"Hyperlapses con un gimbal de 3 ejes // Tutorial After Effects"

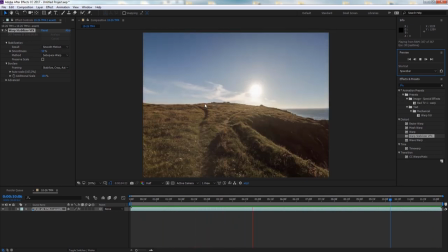[4:02]
Como podemos ver, el horizonte se mueve en algunos momentos y hay alguna pequeña sacudida que
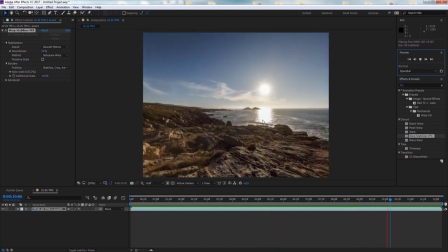[4:08]
intentaremos corregir o más bien reducir con las propiedades del efecto que nos encontraremos aquí arriba.
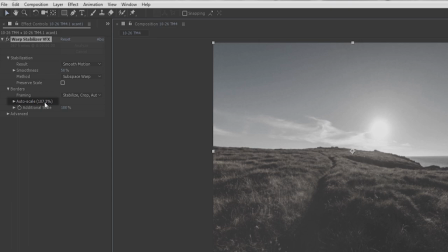[4:12]
Hay que tener claro que cuanto menos aumente la escala, mejor trabajará el efecto y menos imagen recortará, y a la vez tendremos más tamaño disponible y más calidad.
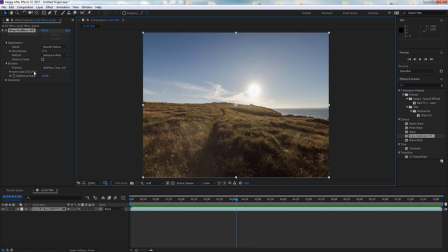[4:21]
Así que hay que intentar que no alcance valores superiores al 110%, pero para estabilizar hay que recortar, eso es impepinable. Si cambiamos el tipo de estabilización a perspectiva,
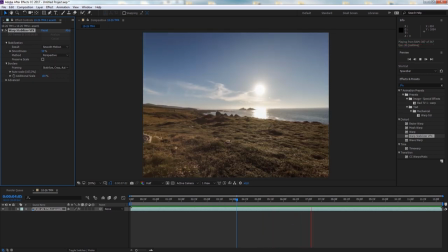[4:32]
vemos que la cosa no ha variado demasiado, así que vamos a probar composición, escala y rotación.
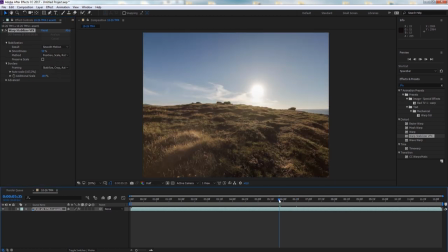[4:38]
Y también, más de lo mismo, sigue viéndose ese salto tan molesto. Total, que vamos a intentar suavizar al 10% y así recortará menos imagen, y a ver si así mejora el resultado. Pero vemos que todavía persiste ese movimiento indeseado. Si nos fijamos aquí abajo, podemos hacer un análisis detallado.
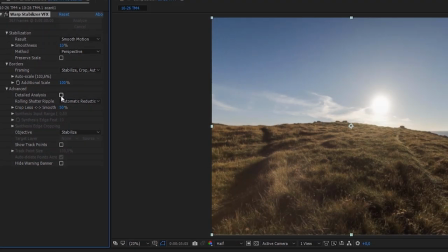[4:55]
Nos llevará un poco más de tiempo y volverá a calcular a conciencia la estabilización.
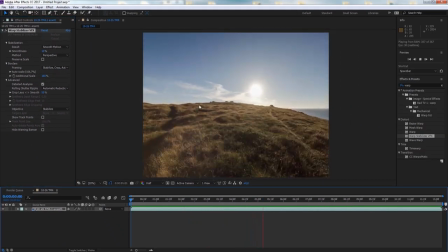[5:00]
Ahora el valor de autoescala ha cambiado y haciendo una previa de RAM vemos que se ha eliminado ese movimiento tan molesto con el nuevo análisis.
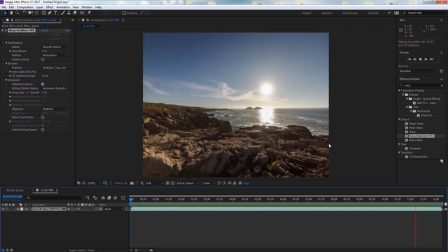[5:07]
Así que a veces debemos ir ajustando parámetros del efecto para tener el resultado más suave de principio a fin.
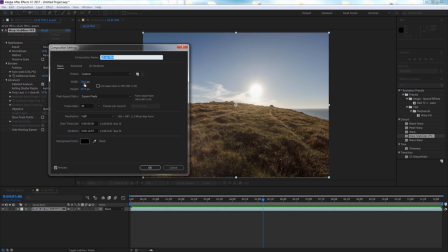[5:13]
Bien, pues vamos a ajustes de composición y cambiamos el tamaño original de las fotos
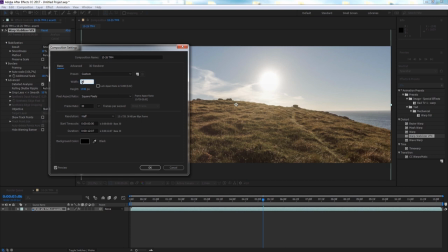[5:18]
por un tamaño estándar tipo 2K, 30 frames por segundo, por ejemplo.
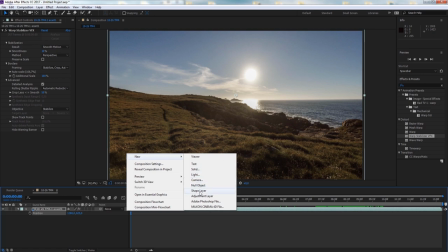[5:22]
Una vez que lo tenemos rescalado, añadimos una capa de ajuste y en ella vamos a aplicar un desenfoque radial.
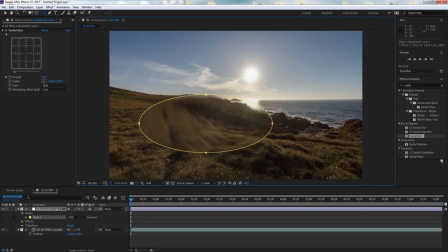[5:28]
Mediante una máscara con forma de elipse, vamos a hacerle un agujero a la capa de ajuste y le damos al botón derecho, máscara, invertir.
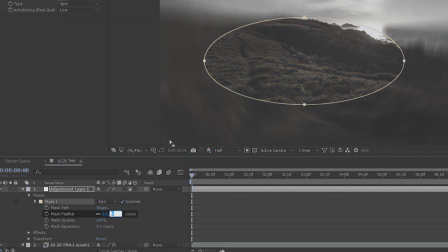[5:36]
Así el efecto no se aplicará dentro de ella. En los ajustes de la máscara le damos una suavidad de 300 píxeles y podemos aumentarla a unos 100.
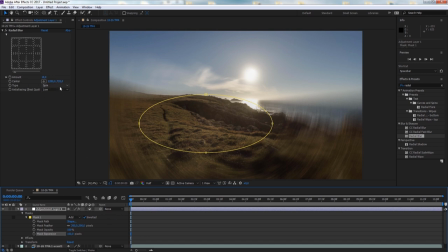[5:44]
Ahora no se aprecia el corte donde hay desenfoque y donde no. En los parámetros del efecto cambiamos de spin a zoom y calidad alta.
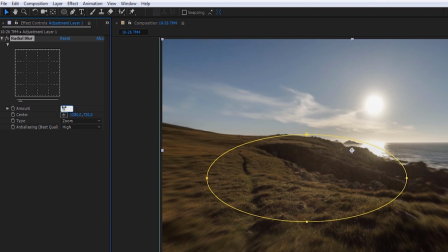[5:53]
La cantidad que sea algo más sutil, tal vez 6. Y vamos a situar el centro del desenfoque en el propio camino, pero unos metros más adelante.
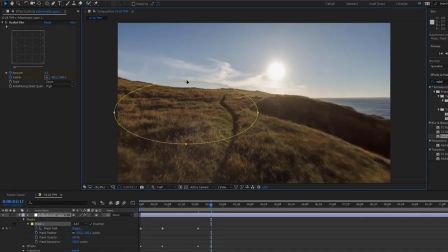[6:00]
Lo que nos queda es animar esto en el tiempo. Por tanto, por medio del reloj del centro y la cantidad de desenfoque, así como de la forma de la máscara,
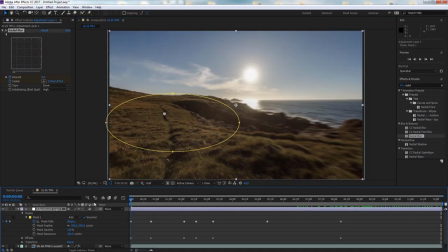[6:08]
vamos a ir variando sus valores en el tiempo para mantener el punto de vista donde queremos o centrar la atención donde consideremos más interesante.
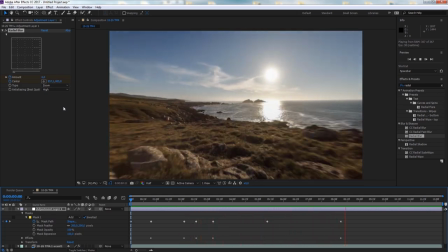[6:15]
Y así de paso haremos menos perceptibles los posibles fallos de estabilización.
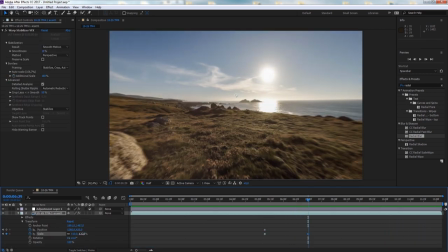[6:20]
Para darle un poco más de vidilla, cuando llegue al cambio de pendiente de las rocas, podríamos aumentar la escala y variar la posición en el tiempo,
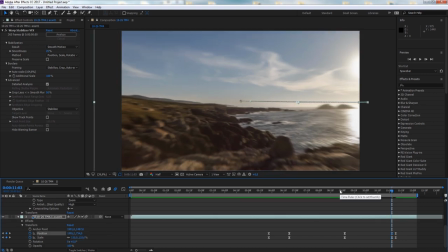[6:27]
modificando también el centro de desenfoque e incrementando la cantidad del mismo a medida que aumenta la escala.
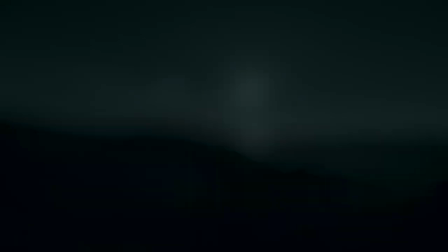[6:32]
Así centramos la atención en algo y haremos que no se note tanto la pérdida de calidad al hacer un zoom digital.
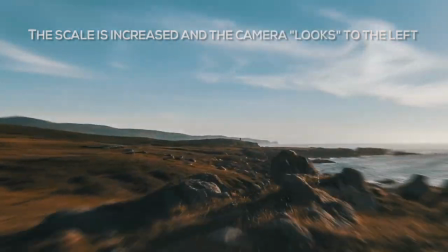[6:39]
Y este sería el resultado. La cámara se orienta hacia la izquierda, ampliando la escala, y luego la reduce para volver a la perspectiva original para una posible transición.
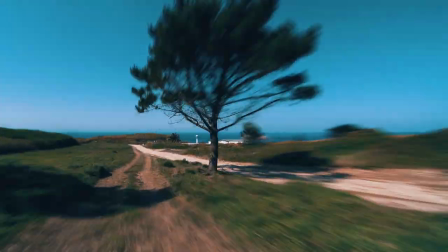[6:47]
En parte gracias a los gimbals han ido apareciendo nuevas posibilidades y soluciones diferentes a la hora de hacer hyperlapses,
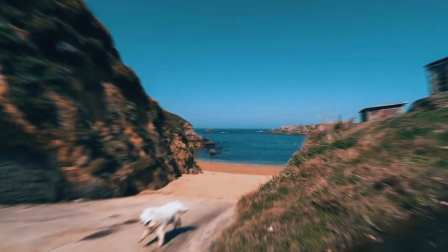[6:53]
con el plus de que la manera de realizarlos es algo más dinámica y sencilla que la convencional con el trípode.
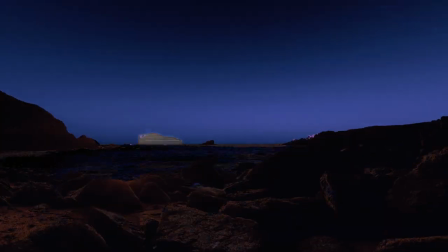[6:59]
Si combinamos esto con otras técnicas, las opciones se multiplican, y así podremos obtener cosas bastante interesantes.
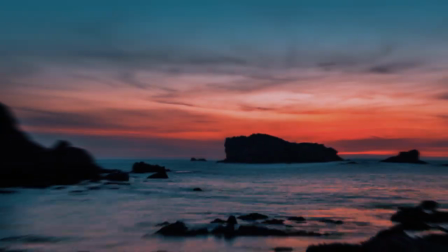[7:05]
Bueno, pues hasta aquí el tutorial, espero que os haya gustado. Muchas gracias a todos y un saludo.